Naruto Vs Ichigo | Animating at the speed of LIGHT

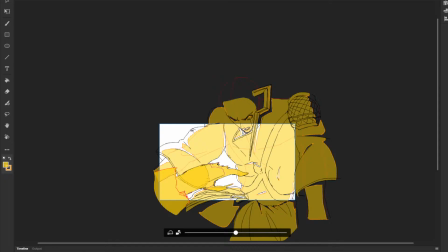[16:41]
You kicking some ass on your various things. Remember, this whole stream is technically an ASMR. True. Y'all like that?
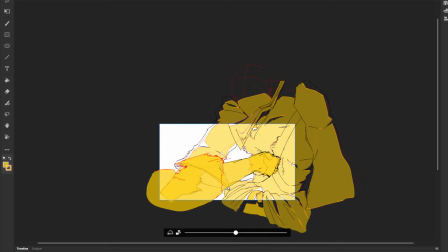[16:58]
Just got the boys' heads tingling. And girls and everything else.
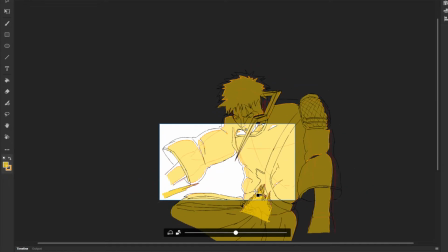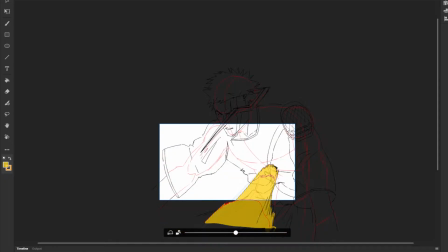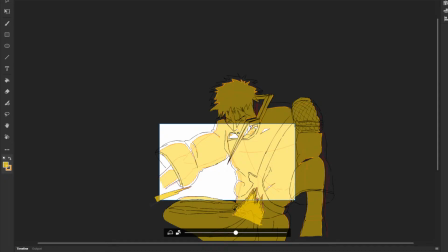[17:18]
Because I don't want the camera to move too drastically there.
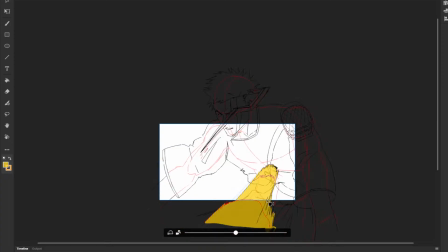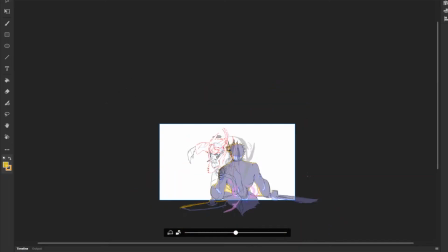[17:37]
Let's see how this is looking.
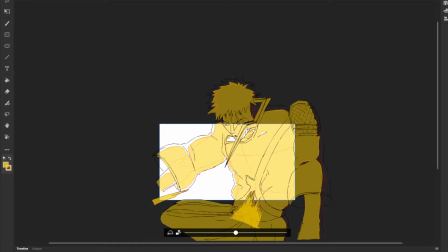[17:41]
It's not really getting the effect I want. I need to move the camera more.
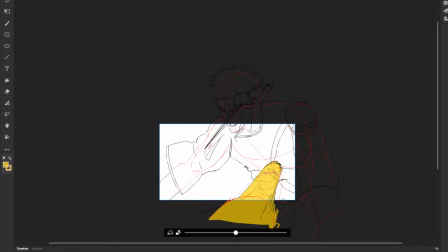[17:49]
And we still want to see this hand of Naruto's coming back, so we can clearly see it. So punch there. Probably want a big like
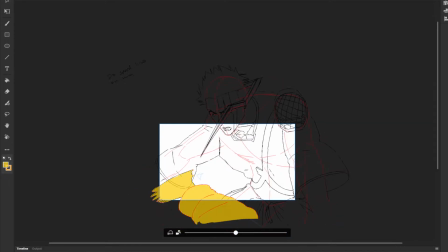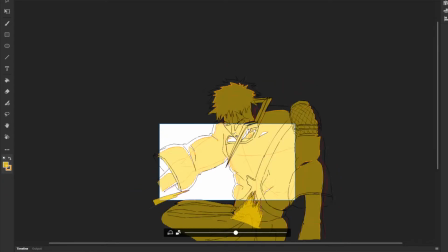[18:16]
so down. Do I want that to move down? Yeah, because I kind of want to see his face.
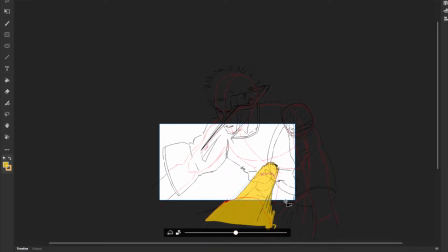[18:23]
Or do I want to... That doesn't move much. To make it feel more violent, you need to move the camera a lot. So maybe something like this.
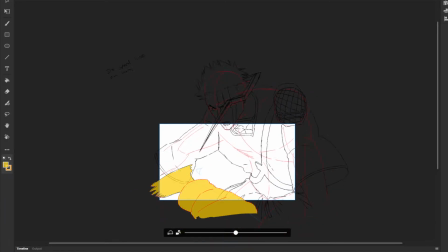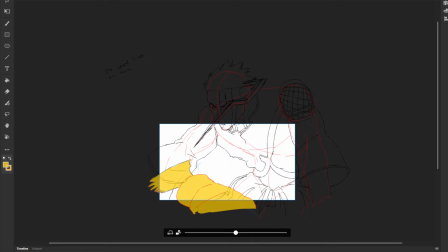[18:59]
I hit Discord notifications, yeah, ignore them. I have them on because I used to have people in the calls. I will still at some point. Oh, are you using OpenTunes? Because that's the one I'm starting with. No, I'm using Animate, Adobe Animate. Thoughts about GTA 6?
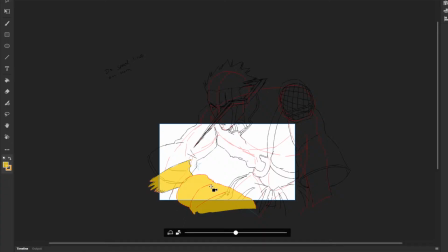[19:16]
I'm glad it's delayed. I actually haven't really been a fan of GTA for a while. He'll return 3 minutes. It's all good. I've studied Omar's habits for 3 years now. He knows me inside and out. But mostly inside.
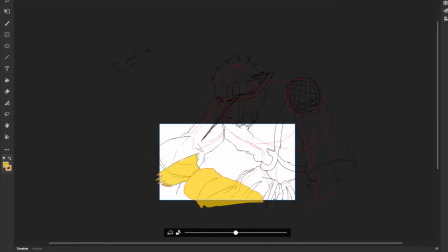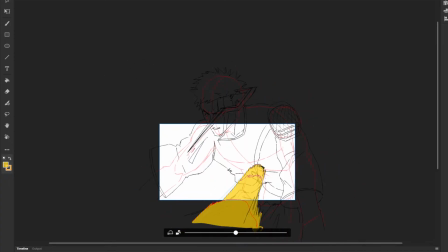[19:50]
Kinda want this one to stay here. I also don't want him to move close to the camera after the punch. No, I do want this one over here. Sorry.
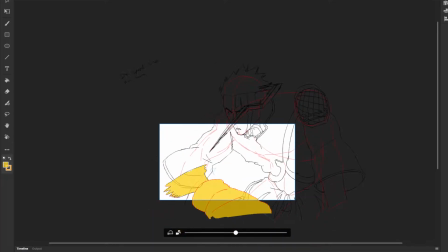There's a saying in art called kill your darlings. I'm being too precious over the parts that I've drawn. And I need to kill my darlings a bit more.
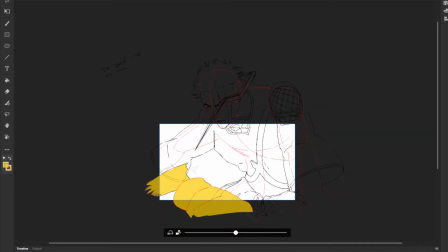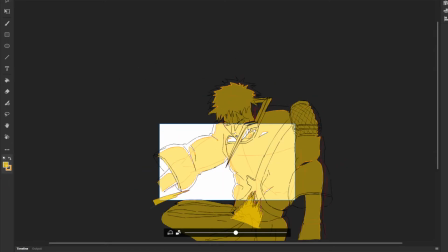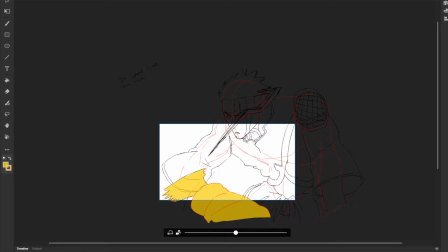Well, they really ran my Discord DM. Can't wait to see the final version. Keep up the great job. Thank you, Luminary. The final version is going to go so hard, but please buy Omar a coffee on Patreon for 99 cents. Yes, please do.